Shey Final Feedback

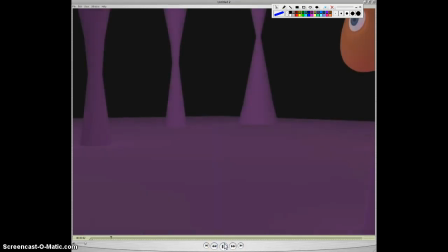Hey Shay, so let's go ahead and watch through this really quick. I want to give you some feedback on it.
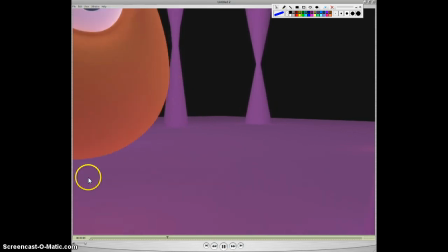A couple small things, like render-wise, you're getting like some glow off of the character.
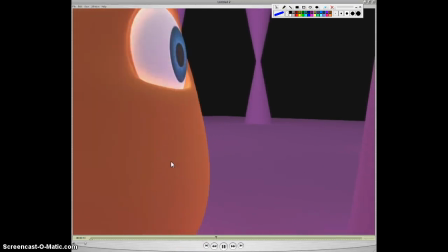I'm guessing that may be because of like incandescence that's turned up
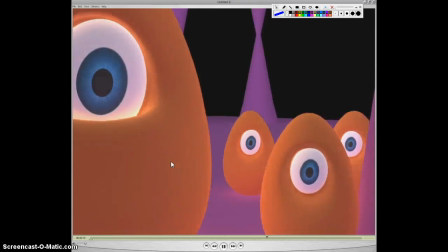on the mesh, but that's not that big of a deal animation-wise.
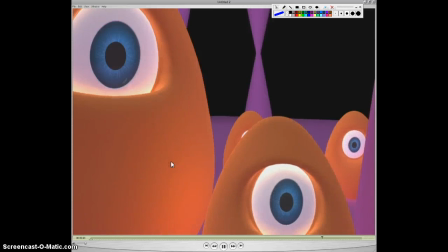The thing that I noticed the most um, is sort of the way the characters move.
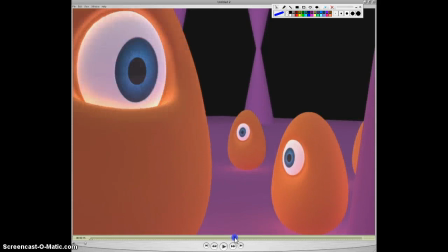It's kind of like they hit a wall and then freeze and then turn and then freeze.
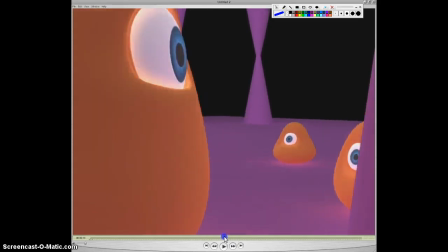So you see how that character here, like it kind of bounces in, right?
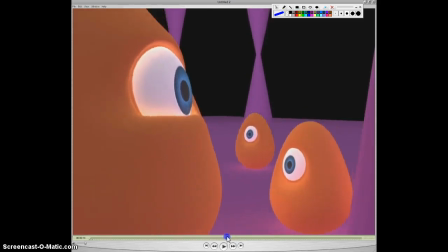And then like just like stops dead. And then like we get what's called pixel death, which you see is as I scrub through here, none of these pixels really change.
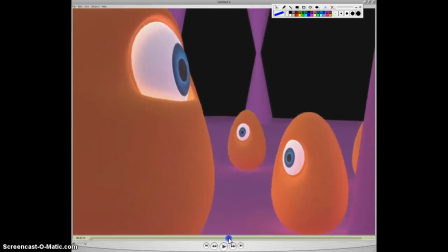And so that's something that you kind of want to watch out for in animating in 3D. So what happens is the reason that's like that is just gonna let me draw.
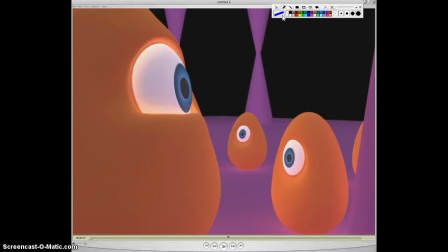Okay, maybe I have to go back to that. Huh, that's weird. For some reason my pen isn't working. Um, so let's just go ahead and draw it here. So let's say you have your curve here,
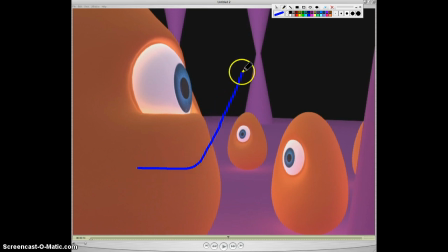and then the object moves, and then it gets to this point, and then it kind of flattens out again, and you get these lines that are perfectly flat. Maybe you have a keyframe there, and a keyframe there, a keyframe there, and a keyframe there.
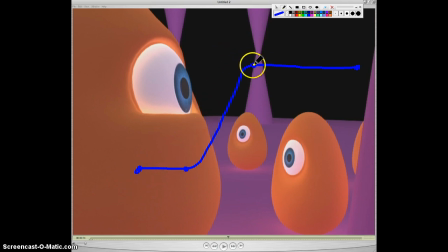And so what you want to watch out for is this key being the exact same as this key. So you don't want these two keys being the exact same. So what I usually do is I will take one and I'll move it down a little bit.
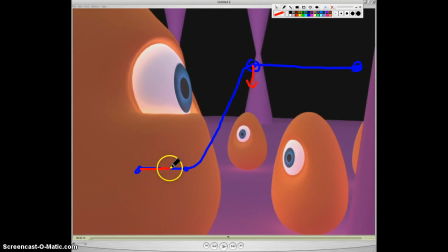And so what you end up getting is instead of that curve, you get a little bit more like this, right? And so it's constantly, by the point it gets to right here, it's still kind of moving very, very faintly.
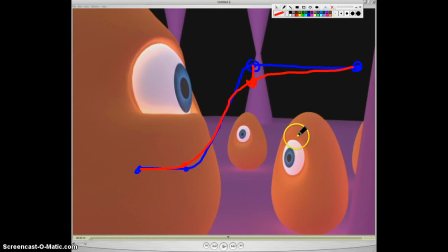And this is called a moving hold, which means you're almost at that same point, but the character doesn't get this, what we call pixel death, which is where where nothing at all changes. So you can see that I put like a little dot right there.
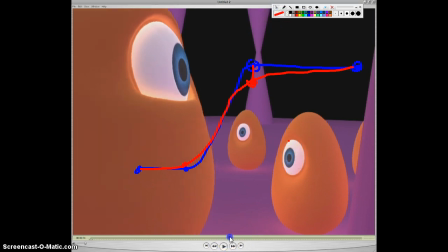And in comparison to that little dot, the eye just is not doing anything. Like it's staying in the exact same spot.
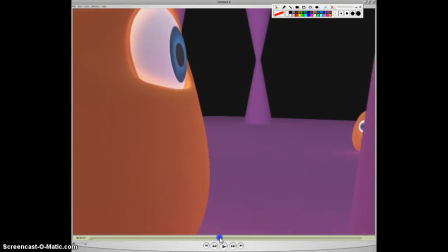And so we get that in a few spots. So you'll see that the character here, the big character, just kind of freezes.
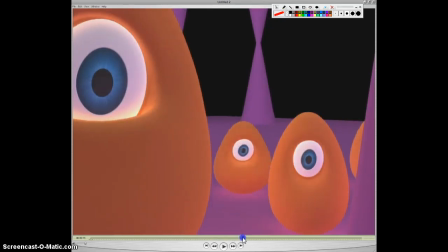The little characters freeze there, and then this one kind of freezes there.
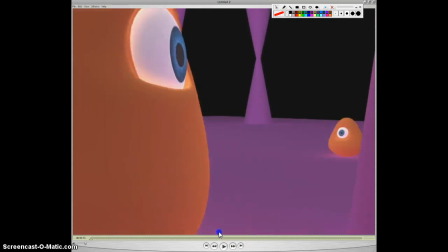They move forward and they freeze. And so you just really have to go through there in the on every curve and just make sure that that doesn't happen.
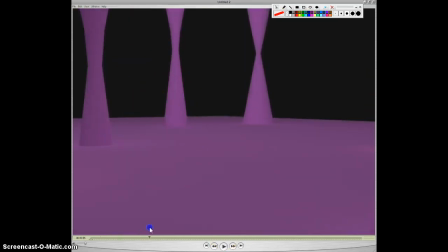Um, Otherwise, this one's working pretty good.
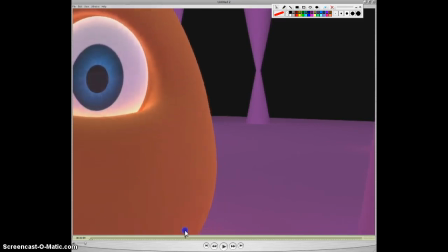You got some that kind of feel like they're like duplicate keyframes. So let's see if I can draw this.
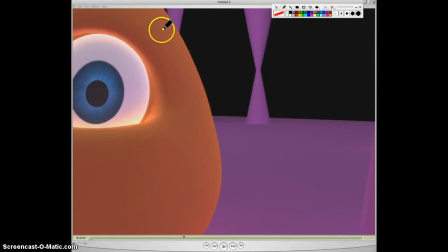Let's say you have this character kind of bobbing up and down. If we went and looked at the curve for that, maybe it looks like
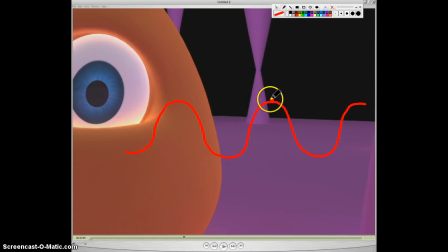this or something. And so you got a keyframe here and here and here. And so what ends up happening, why it looks like it's almost like seesawing back and forth when the character moves, is because all of these curves look exactly the same.
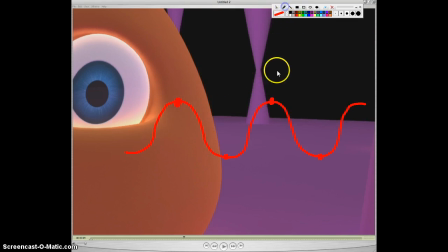It's like a sine wave, right? So what you may end up doing is taking like this curve and maybe move it down just a touch, and then you also, like let's say your translate Y or translate Z or something is just perfectly straight. Well, maybe it needs a little bit of motion in it too.